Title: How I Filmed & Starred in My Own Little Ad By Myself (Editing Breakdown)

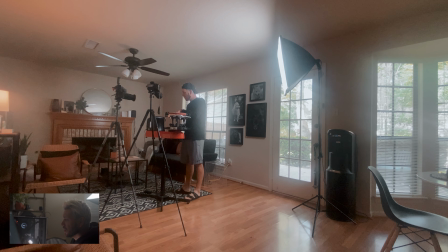That way I can make sure that I would have those nice shots that I showed you guys in the full breakdown,
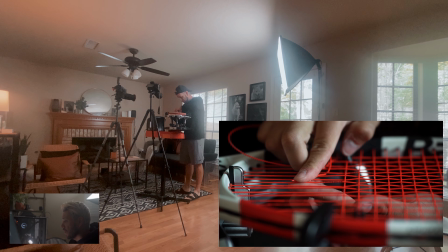that shows basically how the string is going through the motions, or when I tie it off,
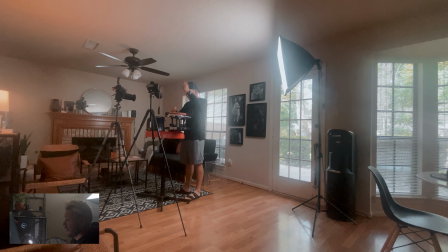to show nice and close, basically just how it looks and how it feels like up close and personal,
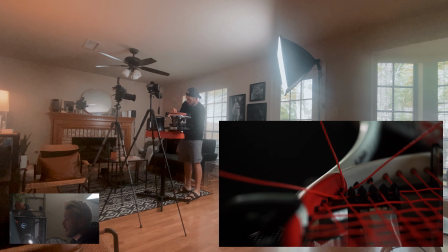the string, showing just the texture of it, and then just showing the final end result when I'm tying the knot right here.
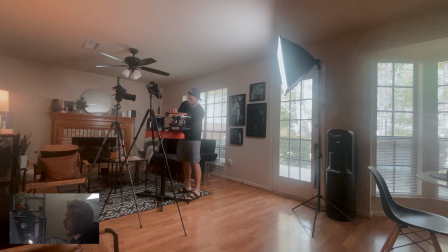So that's mainly the main focus of why I use the teleconverter attachment to my lens, just to make it a little bit up closer and just basically get the whole frame fold and everything like that. So that's basically why I did that. So here I had to make sure that I was basically focusing on the cutting of the string, just because I wanted to be nice and in focus.
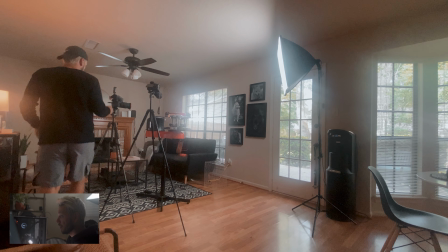So I had to kind of look down, and then once I noticed that it was right or not, I would go back and forth to kind of fix it, and then just to make sure that I got it nice and smooth,
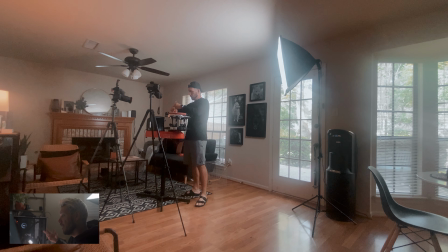to showcase basically me cutting the string, so it just looks a lot nicer, and just basically show the end result, and then kind of go off of that.
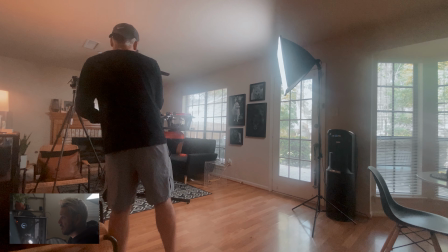But now here I am just setting up the camera for the final basically shot of me taking the racket off of the stringing machine,
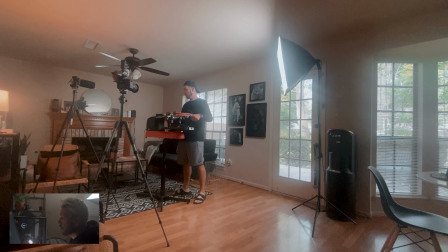and then just basically showcasing it to the end, and basically to wrap up the video as much as possible and have every shot that I wanted to have. I kind of improv most of the video anyway.
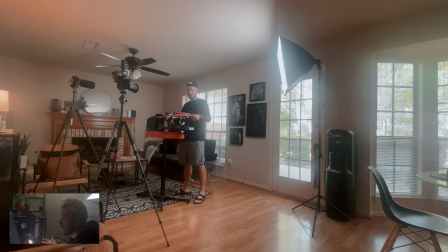I didn't have a storyboard, so in case you were wondering, I did not have a storyboard. I just kind of winged it and just get different angles, and that was pretty much it. That was basically the edit and breakdown of how I filmed and how I basically edited the whole video. Showed you a little bit of the behind the scenes, just to kind of see it that you can do it all on your own if you need to. Obviously, it would have been nicer to have a lot more movement, having somebody helping me out with everything, but I didn't use this as an excuse to not create at all. Usually most of the time, all these videos that I make them by myself. Sometimes my wife helps me out, but other than that, it's just basically me doing all the work, whether it comes to filming, taking the photos, editing, and all that stuff. So I try not to have an excuse of not being able to create, so I just go ahead and make it happen, whether I have somebody helping me out or not. I just try to stay creative as much as possible to make sure that I just stay with it and create and have fun with the process of it. I truly just enjoy making videos, so it's very fun to just have an idea, execute it, and then see the end result, and just kind of go and notice like the growth that I've had over the years. So just having fun with that. So hopefully this helped you out to see a little bit behind the scenes of how I filmed it, how I edited, and the breakdown of it, and hopefully this will help you out to just go out and create no matter what. But with all that said and done, guys, thank you so much for watching this video. Make sure to like and subscribe, share this video with a friend, and I'll catch you guys in the next one. See ya.